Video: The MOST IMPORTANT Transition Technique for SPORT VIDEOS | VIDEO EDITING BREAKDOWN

You can leave it as a straight cut and it's so organic and so powerful in on its own that no one's really going to question why there wasn't an effect or a transition placed upon that sequence. I think video editors by nature get caught into the rabbit hole of throwing on visual effects and overlays and presets because it's easy and allows for a quick transition when you might not have the time to. But I think it's really important to sit back and understand that even a simple cut underneath all those presets, overlays, whatever you throw onto your video sequence can really make or break an edit in so many different ways. In essence, the match cut is so powerful on its own that it can stand by itself as a simple cut, or it can dramatically enhance and improve any effect that you add on top of it. Alright, enough of me rambling. Let's get on to the edit bay. Let's hop on Premiere, and I want to show you guys some examples and how I use match cuts within my editing workflow. So this video was one I did very recently for Ryerson's women's basketball team for the athletic department, and this was a video I really wanted to give a clean look to. I wanted to minimize the number of effects that I use on this video because it was one of the first practices of the year, and I really wanted to show the hustle and the hard work that these girls were putting in on the court. So the biggest thing for me was minimizing the effects that I was using and using match cuts as the main transitional technique within the video edit. So let's hop in, I'll show you guys how I did it and some ways you guys can apply this in your videos.
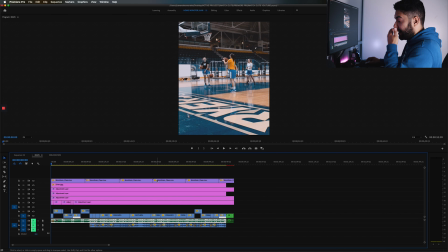So we're gonna break it down here in Premiere Pro. This is the timeline. This is the project file that I did for Ryerson women's basketball team. We're gonna break down the clip first, and then I'm gonna show the clip in its entirety so you can really see the difference and how important match cutting is in this scenario.
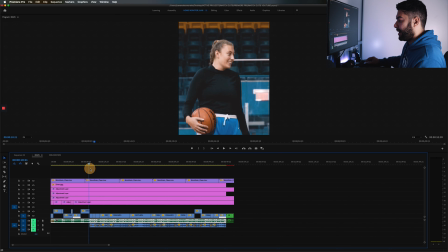So right now, we're gonna skip ahead here to halfway, just a little over a quarter into the beginning of the video,
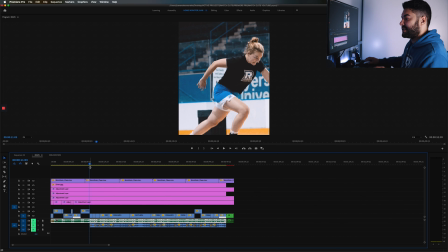because there are sequences that I wanna talk about first, and we'll break some of the other ones down. I also turned the audio tracks off. There is music, there's effects under this. I just didn't want it to distract anybody. The first clip I have, the first sequence of the clip I want to break down is these quick cuts of the girls running,
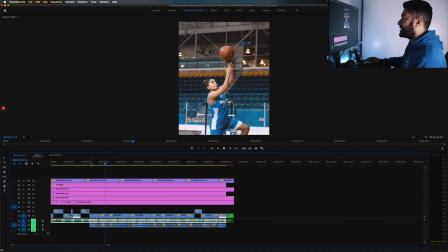starting out their workout, making some layups here.
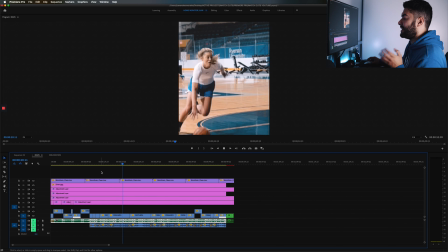And the really important thing that I want to emphasize in this sequence right here, we're going to cut it there and come back here,
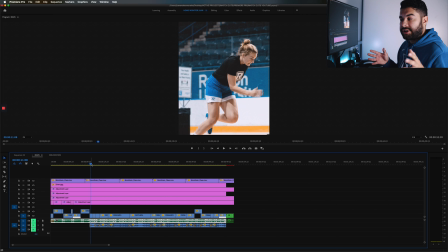is movement in your clips and how important movement in your clips and your camera movement can really establish a way for you to use match cuts in your editing. So the biggest thing here, we're gonna start with the actual action within the frame, within what I shot.
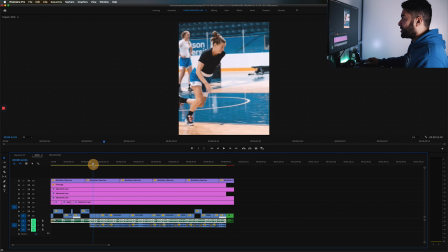It's these clips of the girls running right here.
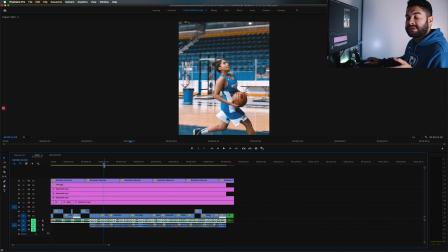So match cutting, again, is sequencing clips using elements that they have in familiarity to add a flow, to add a certain flow and ease of use to the sequence that you're showing the viewer. And here there's several ones.
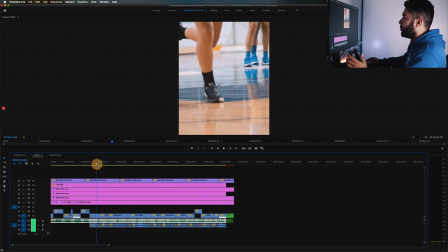Just sequencing the girls running one by one, especially these two clips here.
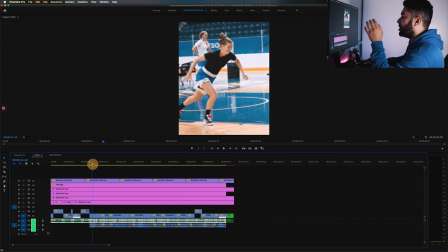The frame is relatively close. One is a full body shot, one is a medium shot.
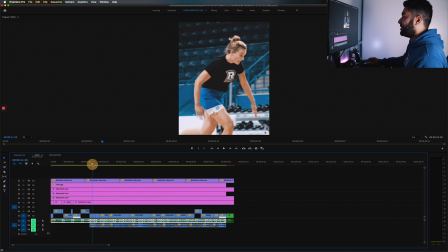But when we transition from 1 to 2,
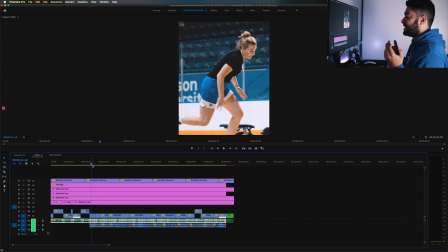it's easier for the viewer to understand that this is the beginning of the video, the girls are putting in work, but at the same time, you're not changing your perspective.
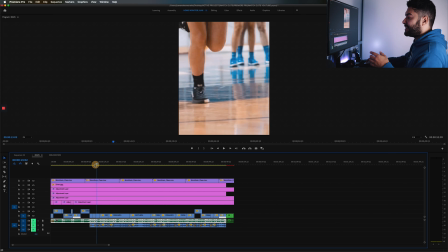It's easy to see because the movement in the frame is essentially going left to right.
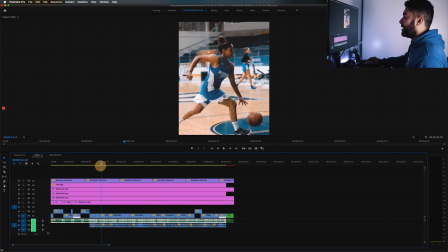And that continues on when you're changing into the shoes, to this player right here making a layup.
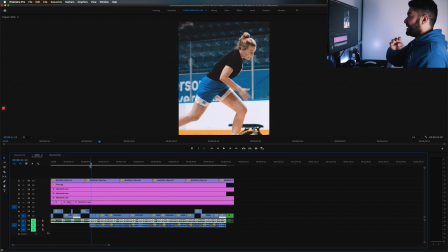All the movement is equally going left to right, left to right, left to right. Here's another one, and she finishes it off where the other one's in.
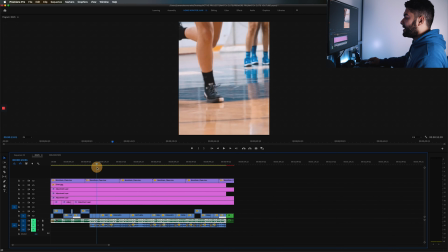These clips are here to start the movement, and these two here are to finish that sequence of right to left movement.
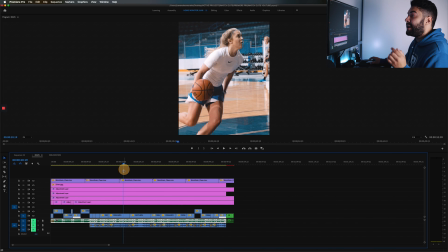This one switches it up a bit because I deviate from match cuts in the rest of the sequence for a little bit, because obviously in a perfect world, you're not gonna have all your clips going from left to right.
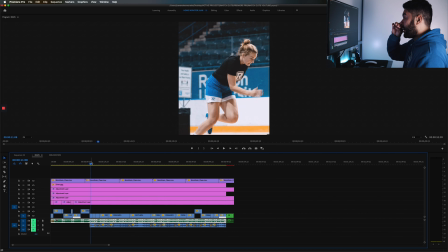You do have to change it up. But for the biggest thing here, all the movement in the frame is going left to right.
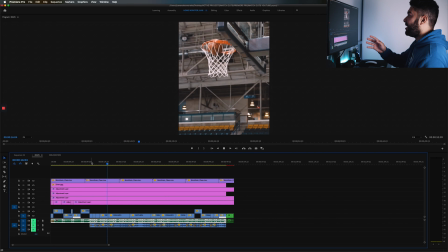There's no change in it. There's no sudden change. Even here, the layup, the next clip is still going left to right.
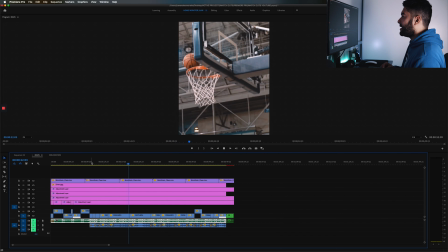She does switch it up here. I have to change the angle. She makes a bit of a different move going to the basket, so I have to change.